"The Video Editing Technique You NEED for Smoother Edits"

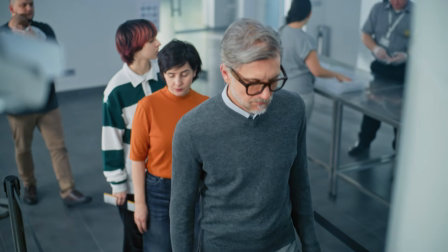4:05 Once you know that, you have a much higher degree of certainty about where the viewer is paying attention at any moment.
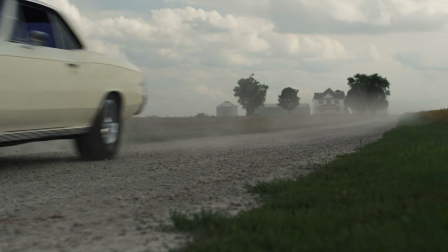4:11 That alone is huge. You now have a good idea of what the viewer is looking at and whether your shot choice is actually communicating the story. When cutting random shots together or montage editing, you can use eye trace to bridge shots.
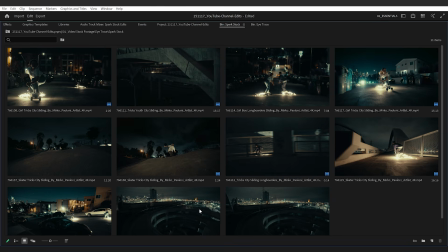4:25 So take these shots for example. I chose them on purpose because of the sparks. They're almost guaranteed eye trace points.
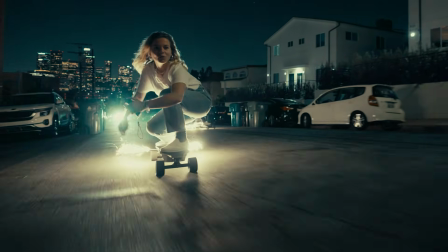4:31 If I time the edits with eye trace in mind, the viewer's eye barely needs to travel from one shot to the next, bridging each eye trace point within the shot sequence.
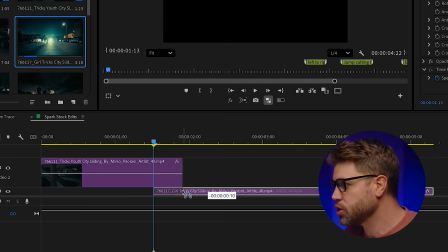4:39 To do this, I can overlap shot 1 over shot 2 and lower the opacity so I can see both shots at the same time.
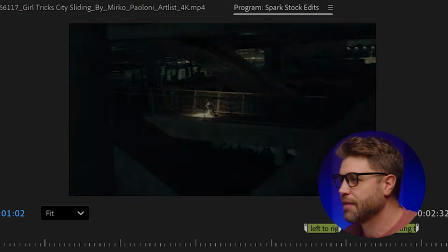4:46 Then I nudge the clips around until the eye trace points line up, and after that, I cut on the eye trace point and return the opacity to normal.
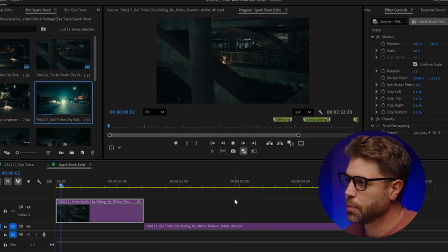4:54 So now both shots are bridged on their eye trace points. And if you really want to finesse an eye trace point where two shots don't quite match, you can manipulate the frame.
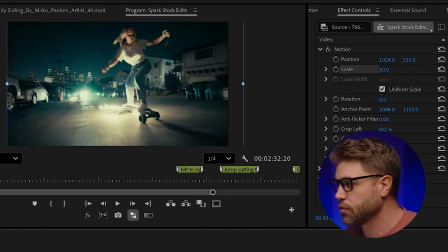5:04 If you're working with higher resolution footage and a lower resolution timeline,
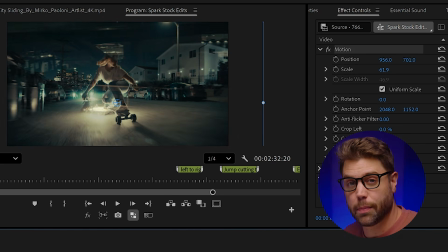5:07 you'll have the extra crop room to rescale or reposition the composition, being able to bring the eye trace points closer together. Now that I've shown you how to do this, I'm gonna say don't force it just because you can bridge the shots together using eye trace.
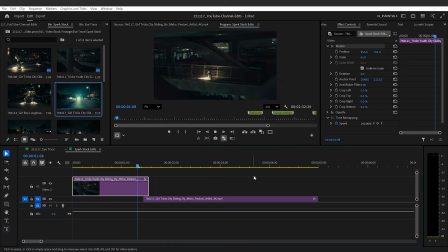5:20 Sometimes it makes sense to cut from, say, this shot to the next shot, in this example, and the eye trace point was a happy accident, I guess. But the story determines the shots you choose first. Only then should you ask, hey, can these shots connect using eye trace?
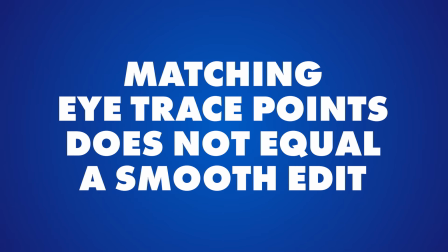5:36 You also do not want to mistake matching eye trace points as immediately being a smooth edit.
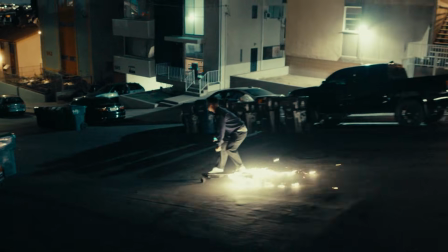5:42 That's not quite how it works. I'm talking about what is guiding the attention of your viewer.
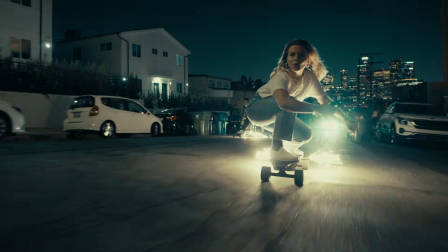5:48 Sometimes when you match eye trace points together from one shot to the next, that creates a smooth edit, but you also need to be considering what else contributes to a smooth edit. For example, right here, I have this shot sequence I created. I matched the eye trace points, and in some ways, yes, it is smooth, but you need to also look at this.
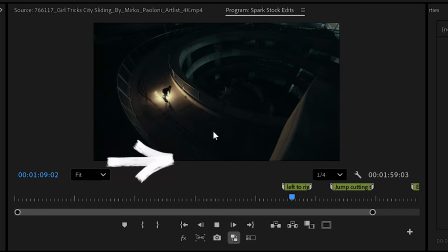6:05 Skateboarder is going from left to right, and then in this shot, from right to left.
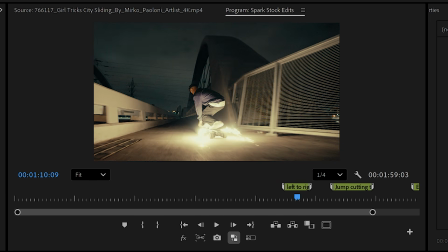6:10 When we're changing directions like that, that can create a jarring or harsh edit.
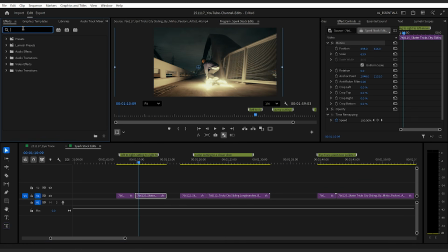6:15 You also want to consider the direction of movement from one shot to the next. One way we could possibly change this is to flip the image. Both of these shots are moving from left to right. That needs a bit more work. Just a quick example there.
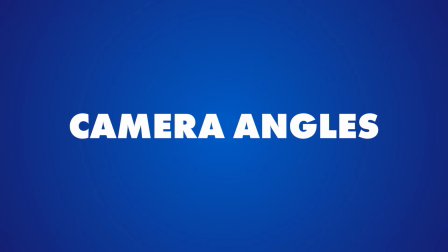6:29 So consider the direction of movement. I also have this example here where the shots are bridged on their eye trace points.
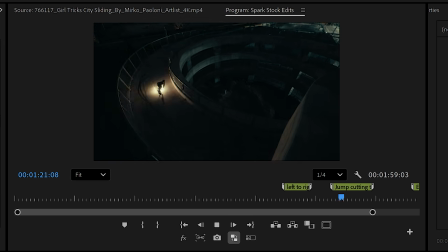6:34 To me, that is still a bit jarring.
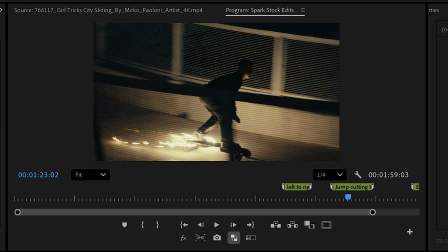6:37 Bridging the eye trace points certainly helps a little bit, but another thing to consider when creating a smooth edit is these jump cuts. Notice anything strange about this angle here? It's very similar to this angle. I mean, this is a higher aerial angle. This shot here is not that big of a change.
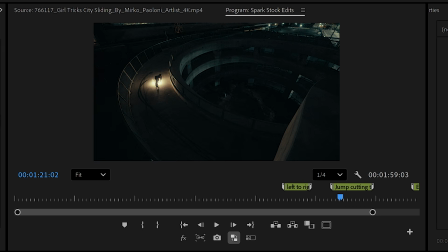6:54 When the shot angle isn't a big enough difference, it can also create a jarring edit.
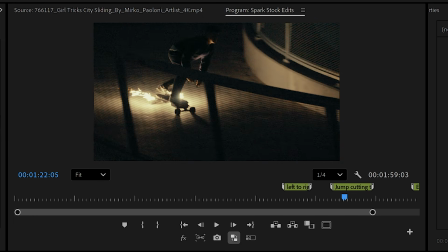7:00 So consider that when you're creating a smooth edit. You don't just want to match eye trace points without considering whether you're adding jump cuts or not.
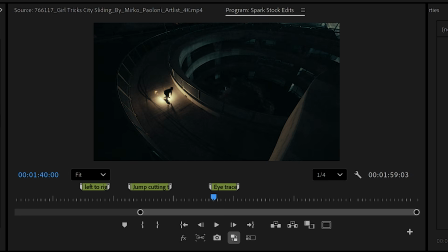7:07 And finally, we have this shot here, which isn't necessarily at first glance using eye trace, and I'll show you what I mean. Because at first glance you think, okay, we lost the eye trace point and now suddenly we have it again.
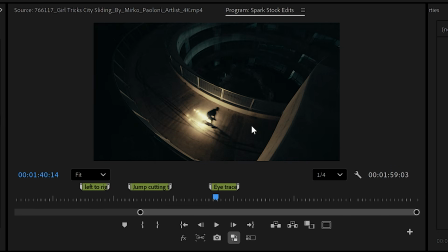7:22 Well, what happens when your eye trace point moves behind an object is our eye will move to a new eye trace point.
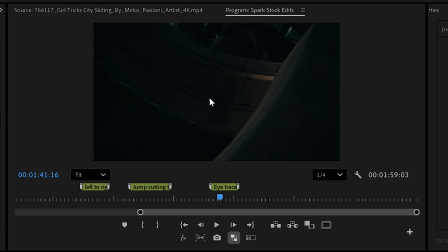7:29 In this case, what's happening is our eye moves from the sparks to this lighter part of the bridge. I find my eye moving downward to around here. If we keep moving through the shot, since it keeps moving downward, it's revealing this brighter, higher contrast area.
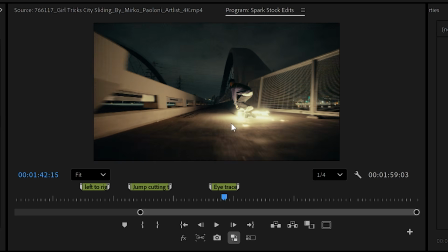7:49 My eye is somewhere around there. It doesn't have to move too far.
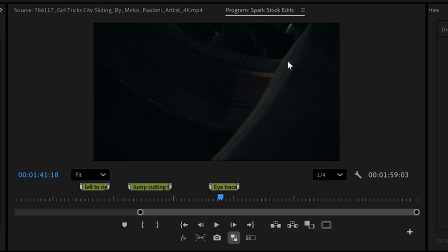7:53 So it's kind of stuck on this brighter highlight of the bridge. But what also happens with this kind of shot where the eye trace point changes and there's not really a strong point of interest within the frame, not much texture, it's a darker frame, it then almost becomes more of like a palette cleanser for the eyes.